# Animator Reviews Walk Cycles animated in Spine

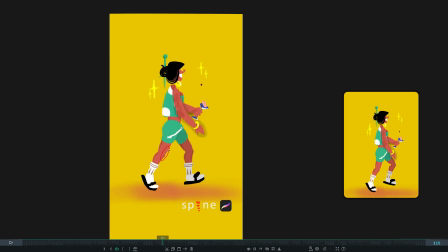stylized which is fine but here I don't really see any reason you would draw this kind of knees here even this one you can see
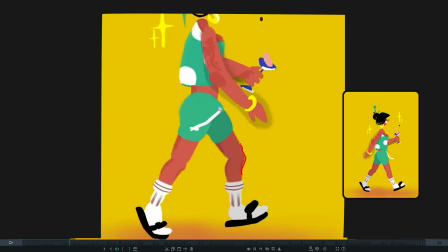we have a knee and then some kind of bulging here which is supposed to be a muscle but do you really need to show muscles here I see
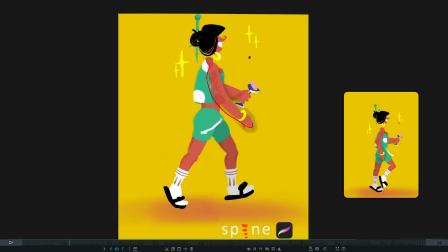your arms totally lack of muscles you clearly don't need that the
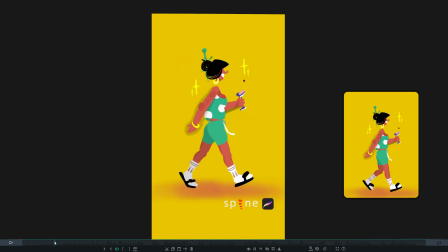only muscle you could show is just this one let's go back to the legs and see some other issue when you contact your leg with the ground this is a great pose but the next frame should be um the pose where
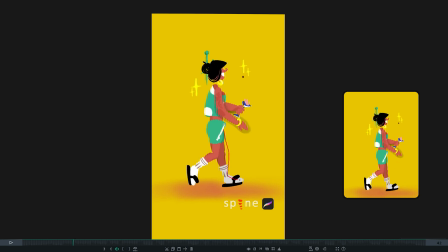she leans on that neck leg showing that knee is bending if you try to walk right now like this without bending your knee pretty sure your knees will hurt because you put all your weight on this knee
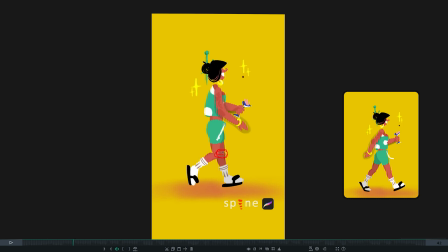and if you are not trained i'm pretty sure your knee will hurt here so you need to quickly adjust your knee and put that all weight on this bend portion to allow it to bend so you use all your muscles here
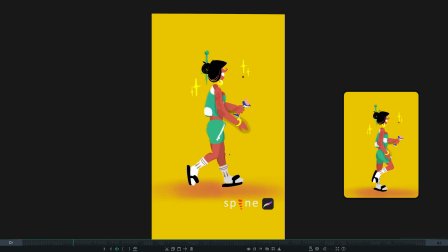to ease out your weight and after a few frames you can clearly see how you did that now you push up your body and it is ready to go up I think somewhere here it would also be the highest
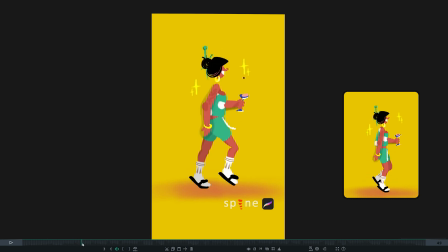point of the body and then this is where it starts to fall this is the the highest moment I think and it would start to fall her body would go down he is going down going down and then you catch
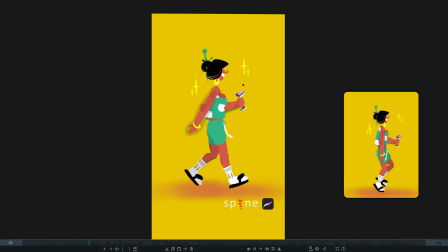it you sit on that leg this one you will sit on this leg now you bend it a little bit later it would sit and that leg is pushing clearly up to move her body up and that's repeating every time remember your character is actually falling all the time you just grab your
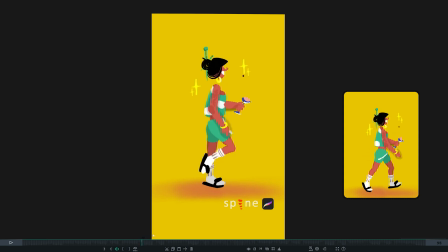weight with your feet and that should also reflect the posture because sometimes animators would do just uh straight character moving and it's not believable this one is good because i see a little bit bent forward this is totally
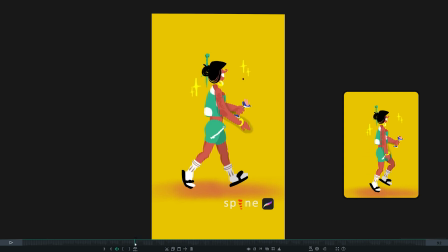enough for this walk to happen and another thing here i see the moment we contact you put her tip on the ground i think a bit later so it happens in two frames i
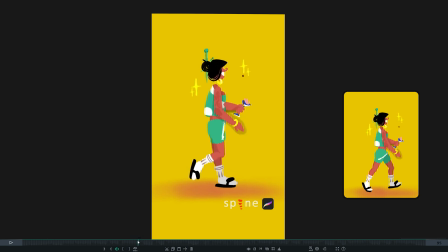normally do in one frame but maybe two frames also can work but let's check this one so this is the contact no hitting no hitting and this took three frames